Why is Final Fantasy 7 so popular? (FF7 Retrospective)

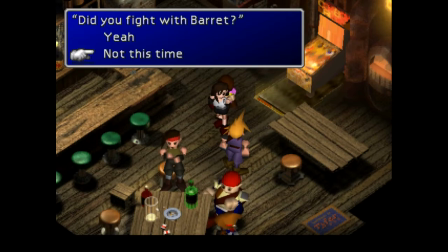There was so much to learn about the world and the characters, and this kept the player engaged in the story.
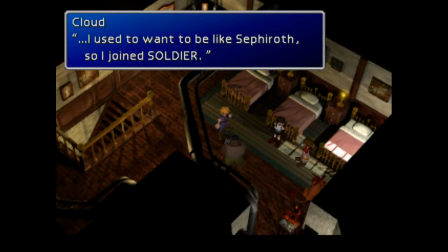But the other reason is that the game needed to keep you in the dark about Cloud's past in order to run its big scam on you. Namely, that what Cloud says about himself and its past isn't true.
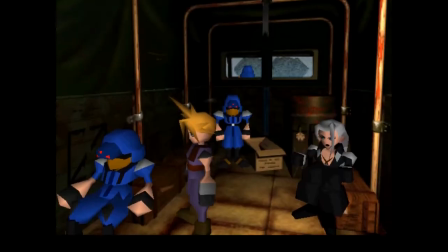By making Cloud one of gaming's first unreliable narrators,
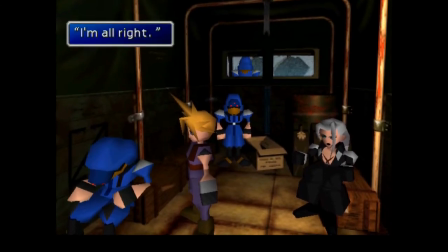Final Fantasy 7 set the player up for one of the most shocking twists in gaming history.
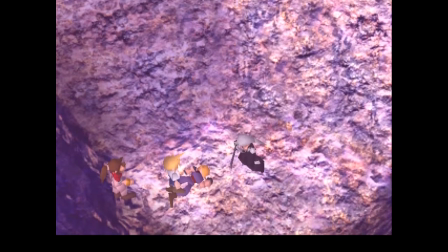Cloud's past wasn't the only shocker either. The game's story was a lot more complex than in previous games, and packed with mysteries and unexpected twists.
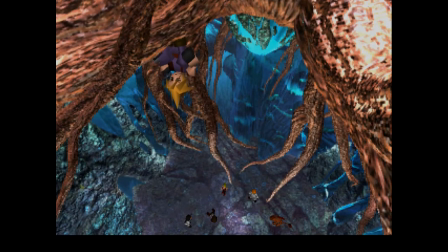The story was surprising and unpredictable, and it was told with quite a bit of subtlety.
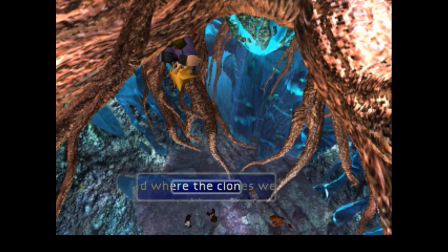Rather than blurting out the answers to its mysteries, the story often implied things, letting you draw your own conclusions.
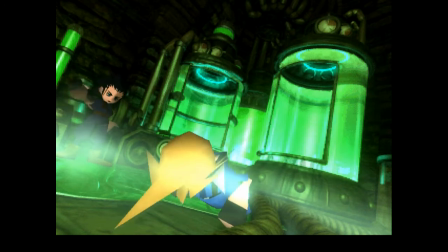By deliberately hiding important details about the backstory, such as Clouds and Zack's escape from Nibelheim,
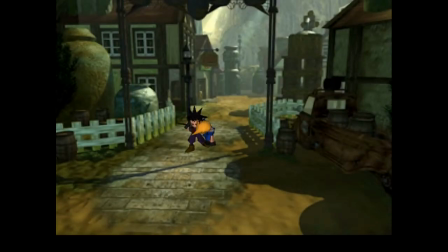the game gave the feeling there was always more answers out there to be discovered, if only you would search hard enough.
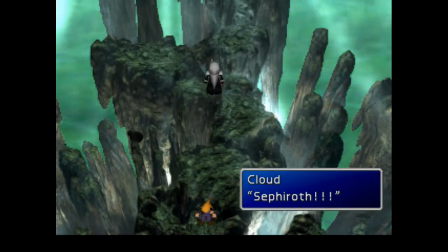Story elements like Cloud's past and the true nature of Sephiroth were so complex and so subtly
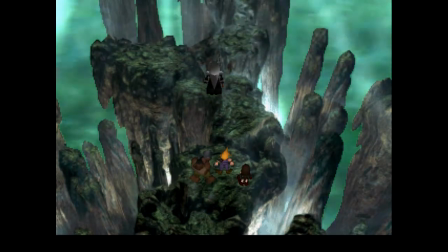told that most players would need multiple playthroughs to truly grasp the finer points of the plot.
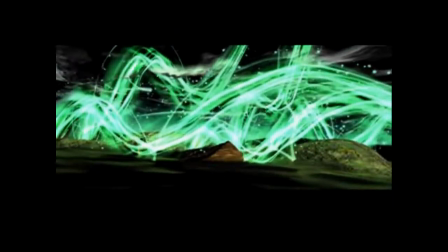The game also left many questions unanswered.
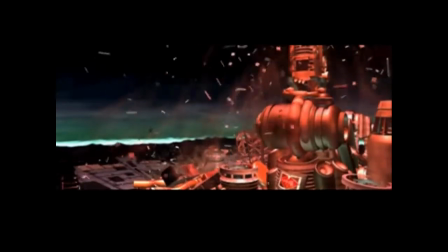Even after the heroes defeat Sephiroth, the fate of the world still hangs in the balance, with no clear answers given.
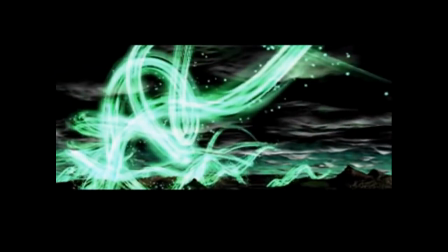This open-ended conclusion meant that, even after the game was over, players kept coming back for more,
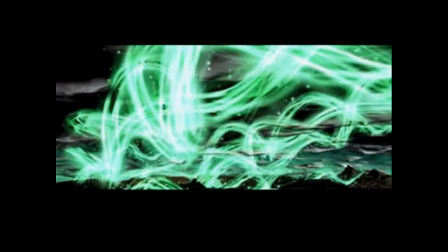discussing the story with their friends, interpreting the game's clues and trying to see the story from new angles.
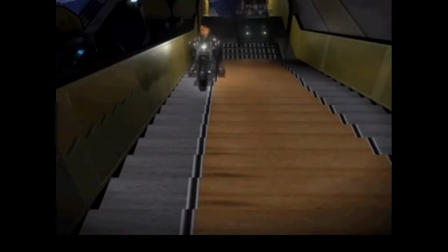Final Fantasy VII's story was a landmark accomplishment.
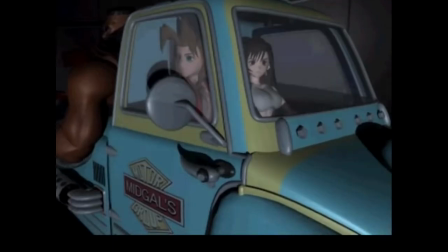Over time, as storytelling in video games has developed as an art form, our expectations as players have changed.
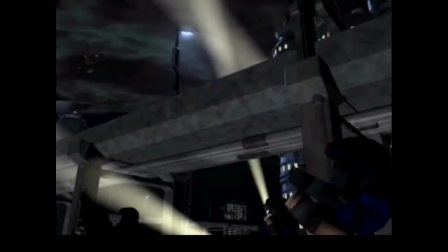They've changed because of breakthrough moments in video game history, moments when we saw things we'd never seen before,
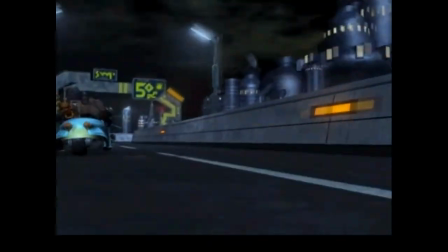things we didn't think were possible until we saw them.
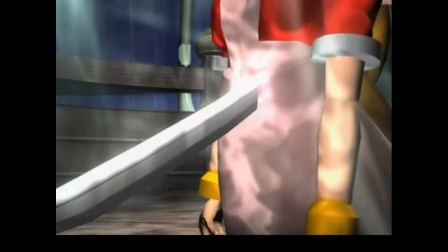When Sephiroth descended from the pearly light of the City of the Ancients to impale Aerith on the Masamune,
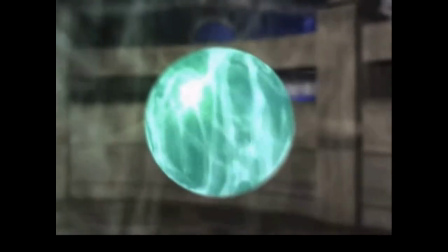and the white materia chimed against the stone in tune with the heart-wrenching soundtrack.
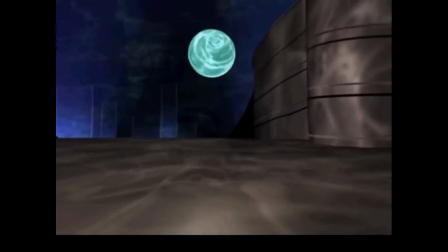That was one of those moments. In that moment, our expectations changed.
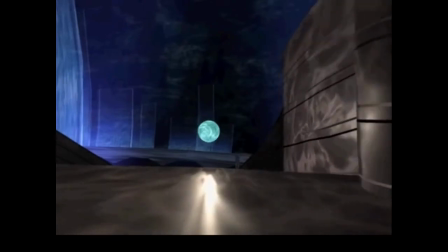Video gaming changed. Forever.
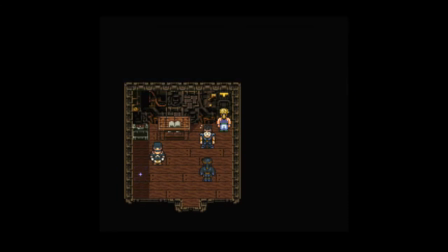In any story, if you're only gonna get one thing right, it should be the characters. Final Fantasy VI had featured a large cast of characters, some of whom were more fleshed out than others.
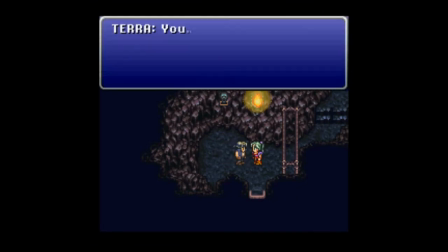While several of the characters have been important to the story, none of them could have been said to be the story's true protagonists.
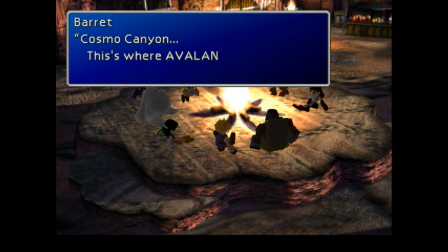For Final Fantasy VII, Square settled on a smaller cast, focusing more love and attention on each one.
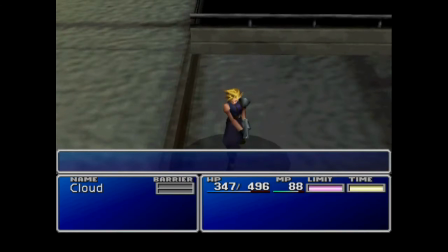They also decided on having a central protagonist around which the story would be told.
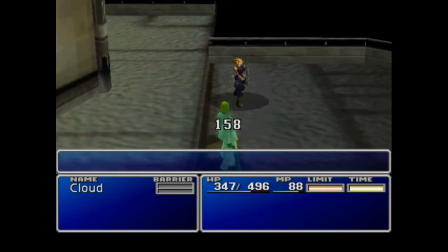In Cloud, the Final Fantasy series got its first truly iconic hero.
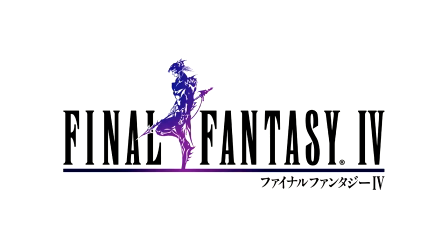Sorry, Cecil. Yoshitaka Amano's beautiful title designs had been a part of Final Fantasy since the very beginning.
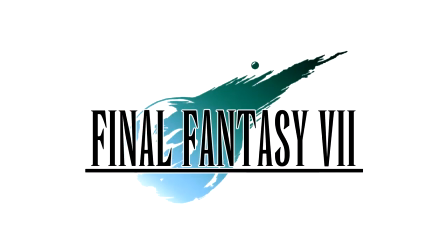The logo he produced for Final Fantasy VII is arguably the most distinctive in the series. I always loved how immediately and obviously the design conveys exactly what it's meant to represent.
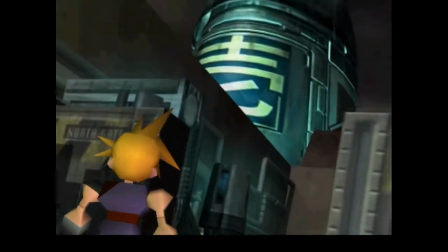With his spiky blonde hair, bad attitude and trademark oversized buster sword, Cloud was a fan favorite from day one.
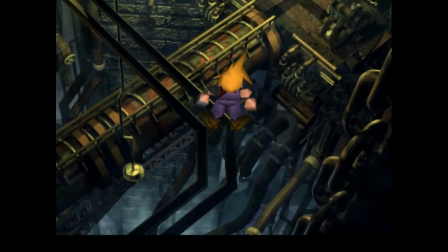Since the game's release, he's routinely placed in the top of any list of the best or favorite video game characters of all time.
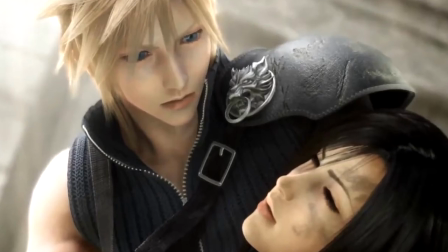Cloud's enduring popularity has ensured that he's been reimagined time and again in spin-offs like Advent Children and Dirge of Cerberus,
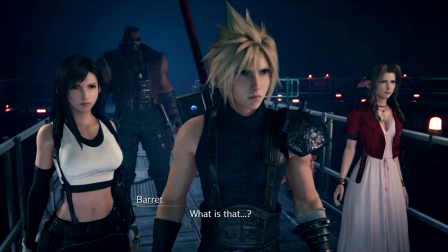in ensemble brawlers like Dissidia and Smash Bros, and obviously most recently in Final Fantasy 7. remake.
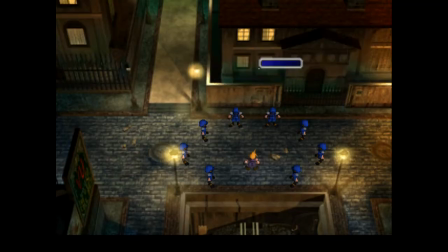On the surface, Cloud is a cookie-cutter badass, but beneath that flimsy coat of paint, he's one of the most complex characters ever to grace an RPG.